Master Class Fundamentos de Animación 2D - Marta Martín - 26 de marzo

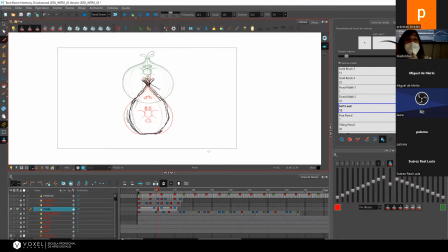2282s
¿sí? Es que no tenés un archivo ya preparado con este dibujo ya hecho. A mí me suena que sí, que yo la iban a pasar.
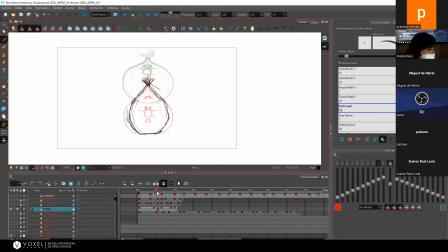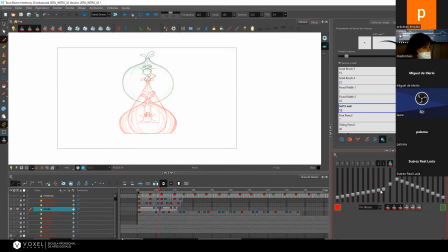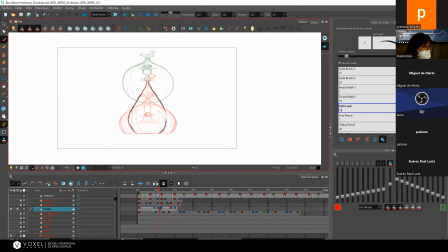2331s
Pues así haríamos el principio de la animación, sería este. Haríamos el dibujo intermedio de la cebolla que hay en medio. O sea, como yo creo que pasaría de un dibujo a otro.
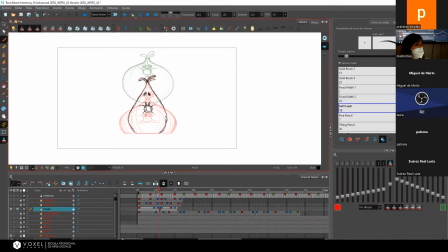2352s
Entonces, estaría pues un ratito haciendo el dibujo que hay aquí. Vamos a suponer que y quedaría así. O sea, yo lo tengo preparado para que lo veáis, pero que quedaría tal que así.
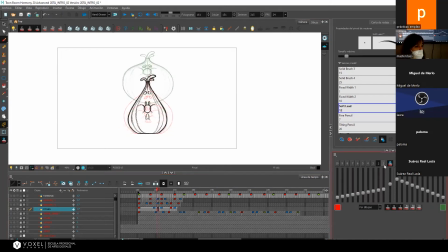2369s
¿Veis? Entonces, ¿qué haría yo ahora después para continuar con mi animación? Vamos a ponerlo esto en rojo. A mí me resulta muy útil marcar los dibujos con colores para saber cuáles son mis dibujos claves y
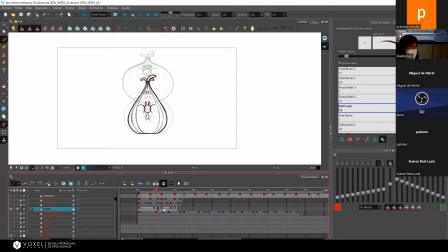2389s
hacer un clic y luego saber cómo orientarme, porque una vez que tengo ya mi dibujo intermedio, ahora lo que hago es coger este dibujo intermedio con mi dibujo A. Este es mi dibujo A y este es mi dibujo D.
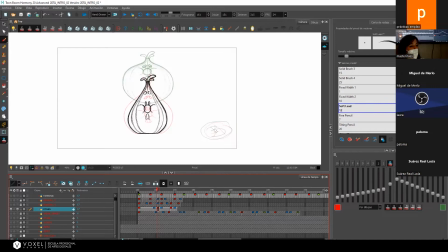2407s
Y acabo de hacer mi dibujo de intermedio entre el A y el B. Y ahora lo que yo quiero es hacer, voy a poner que esto sea el C. ¿Vale? Entonces, ya lo que yo quiero es hacer el intermedio entre mi dibujo A y mi dibujo B. Entonces, ¿qué tengo que hacer?
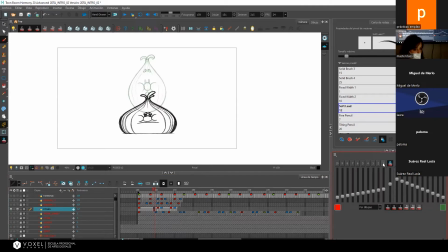2427s
Pues me voy a mi papel de cebolla y escojo el dibujo que yo quiero ver en transparente y el otro dibujo que yo quiero ver en transparente. Que en este caso sería 1-1, porque si este es el dibujo que yo quiero hacer,
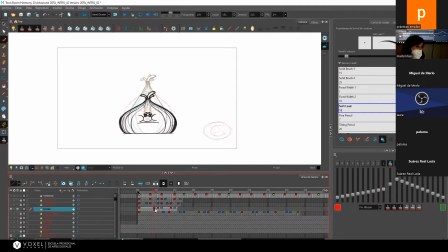2441s
voy a necesitar mi dibujo de la izquierda y mi dibujo de la derecha. Y yo ya lo tengo hecho para que lo veáis de ejemplo, pero vamos, tendría que estar dibujando pensando,
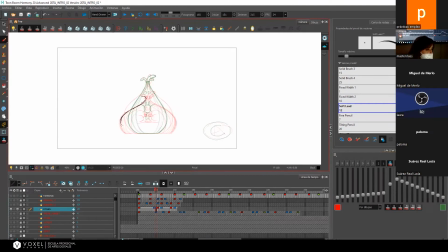2459s
a ver, pues si mi cebolla acaba de bajar hacia abajo, yo creo que se va a tener que aplastar un poco para que se vea bien un stretch y un squash según si tiene una fuerza de gravedad, la cebolla cuando baje se va a aplastar un poco.
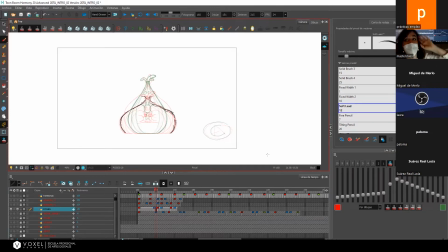2476s
Si os fijáis, cuando caminamos, cuando damos un salto, siempre nos agachamos un poco y luego nos estiramos. Eso porque estamos haciendo fuerza con la fuerza de la gravedad, que nos empuja hacia abajo, es como una pelea constante. Pues en la animación tratamos de imitar esas físicas también con los personajes.
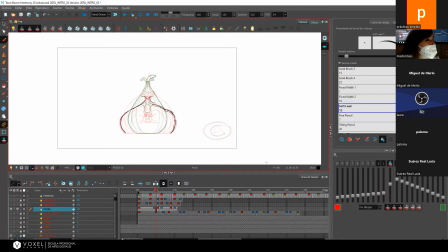2492s
Si bien es cierto que al ser dibujos animados podemos manipularlo un poco más para que sea más gracioso y lo podemos exagerar. Y en este caso, como es una cebolla, pues la puedes aplastar un poco más. Le puedes achuchar un poco los ojos, ¿sabes?
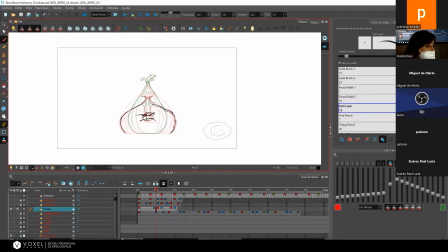2509s
Le puedes hacer así, le puedes hacer lo que tú... Esto ya es opcional, esto ya es trabajo del animador. Le puedes achuchar así mucho, ¿sabes? Un rato como si lo fuese a petar, ¿sabes? De, no puedo más, es como tu pose máxima. Y luego los pelitos que tiene aquí, pues...